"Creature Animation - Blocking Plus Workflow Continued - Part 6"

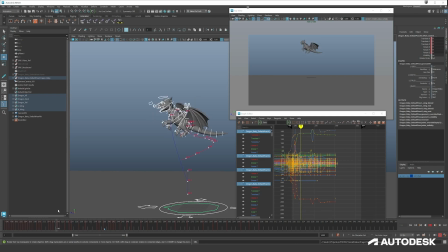I think that we have a small flap here that we can use to go to the right.
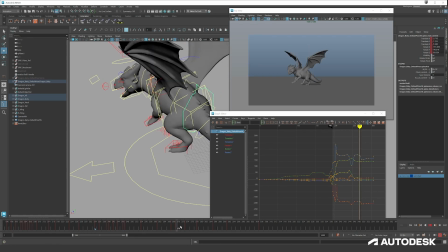Okay, so we are landing, and it's important that here we are weight shifting on the leg we're putting the most weight on. So we're landing first on the left back leg.
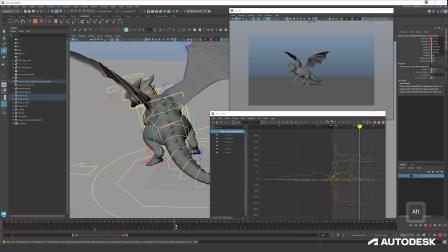That means our body will shift to the left in a landing. So around here we are fully on the ground with the feet.
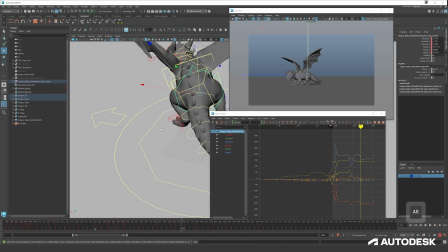So 2 frames later we can shift our weight to this side,
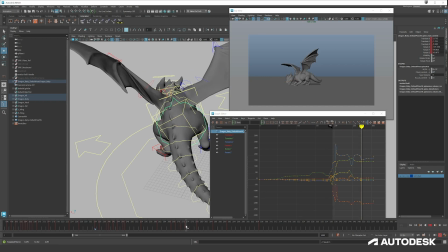and then we can go back to the right side
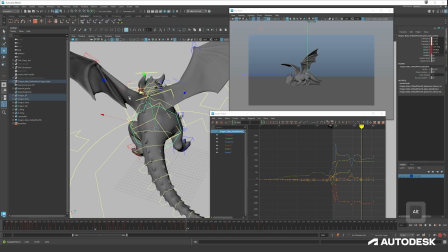since we're putting our weight to the right side, and then we will do the same for the front legs,
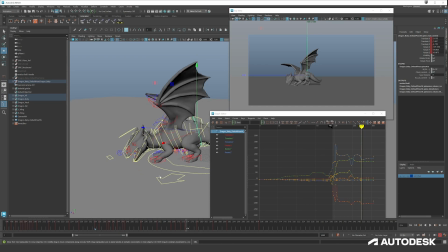and we will have a small wiggle, but that means some realistic weight shifting that's happening.
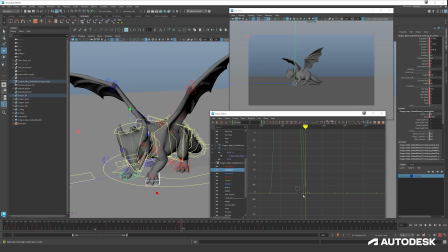I'm putting here a more linear curve at the end of the falling down, so the impact is a little bit bigger.
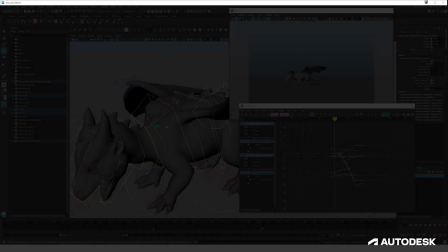I will do this for the 2 back legs as well. A cool trick in the Maya Gravator is the fact that
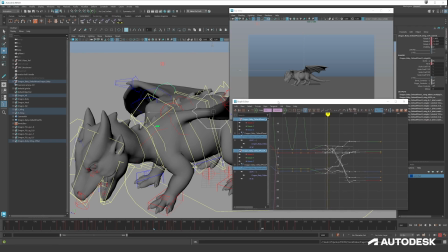the Gravator also takes on math equations.
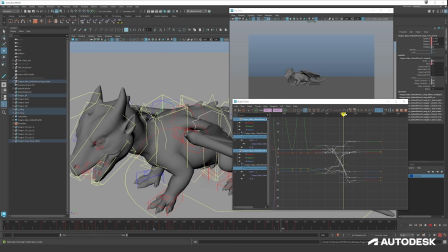So let's say, but I want to make all these values a bit stronger. Like, for example, double them. So there's a way you can do this is by removing the values, then pressing the multiply on your keyboard equals to 2.
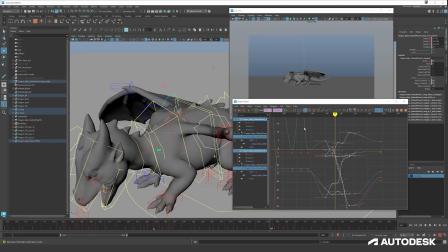And now all the values have been doubled. And there you can use everything. So you can use divide equals to, so it will double that again, but mathematically speaking, you can do multiply by 0.5 and it will half again.
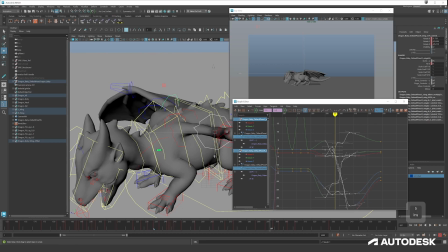And if you multiply again by 0.5, it will half again. So there are easy tricks when people are like, yeah, I feel like it needs to be doubled. Well, you can just easily do this.
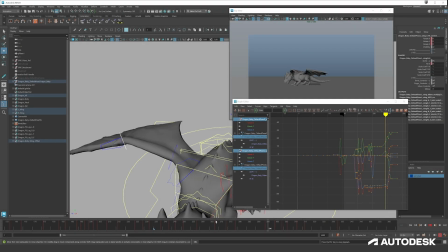Now we've come to a very important part. It's the offsetting that I've been talking about since the beginning. So just to be sure, always save another version,
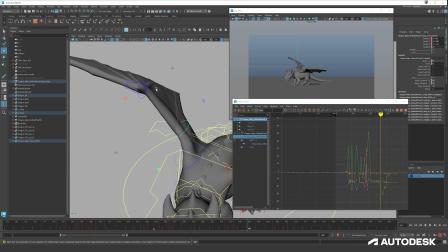because there's going to be a lot of moving frames and keys. So we can go back to the previous version if things don't work out immediately.
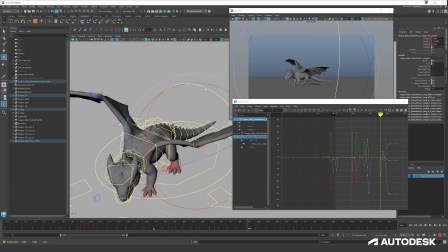Offsetting is all about selecting controllers and then moving the keyframe to the right, all the keyframes, and then deselecting one controller in the list, doing the same thing over and over and over again until you run out of controllers.
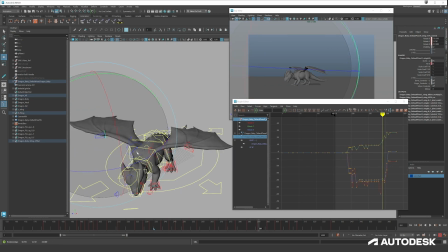Most of the time, we are working from the pelvis to the head.
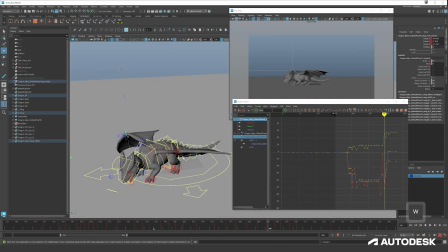So we will be working from pelvis to pelvis controllers, then the middle ones, front ones, then the neck and the head. We will also do the wings at the same time.
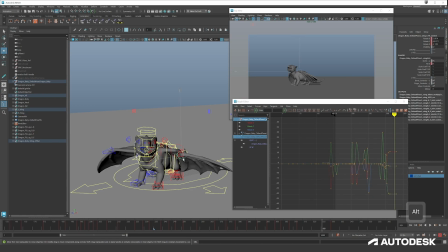So we have the IK wings, but we also have the FK wings, which we can select here. After this, we will do the FK legs as well, and the tail.
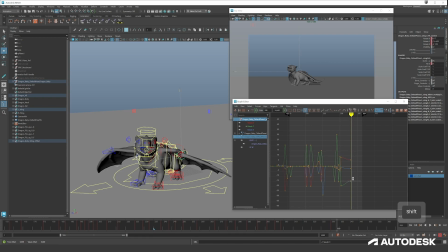I'm doing these ones separately because I like to work like this, but you can do them all at the same time, but it can turn out a bit chaotic, so that's why I rather split them a little bit. Like this, so we are working from the pelvis up.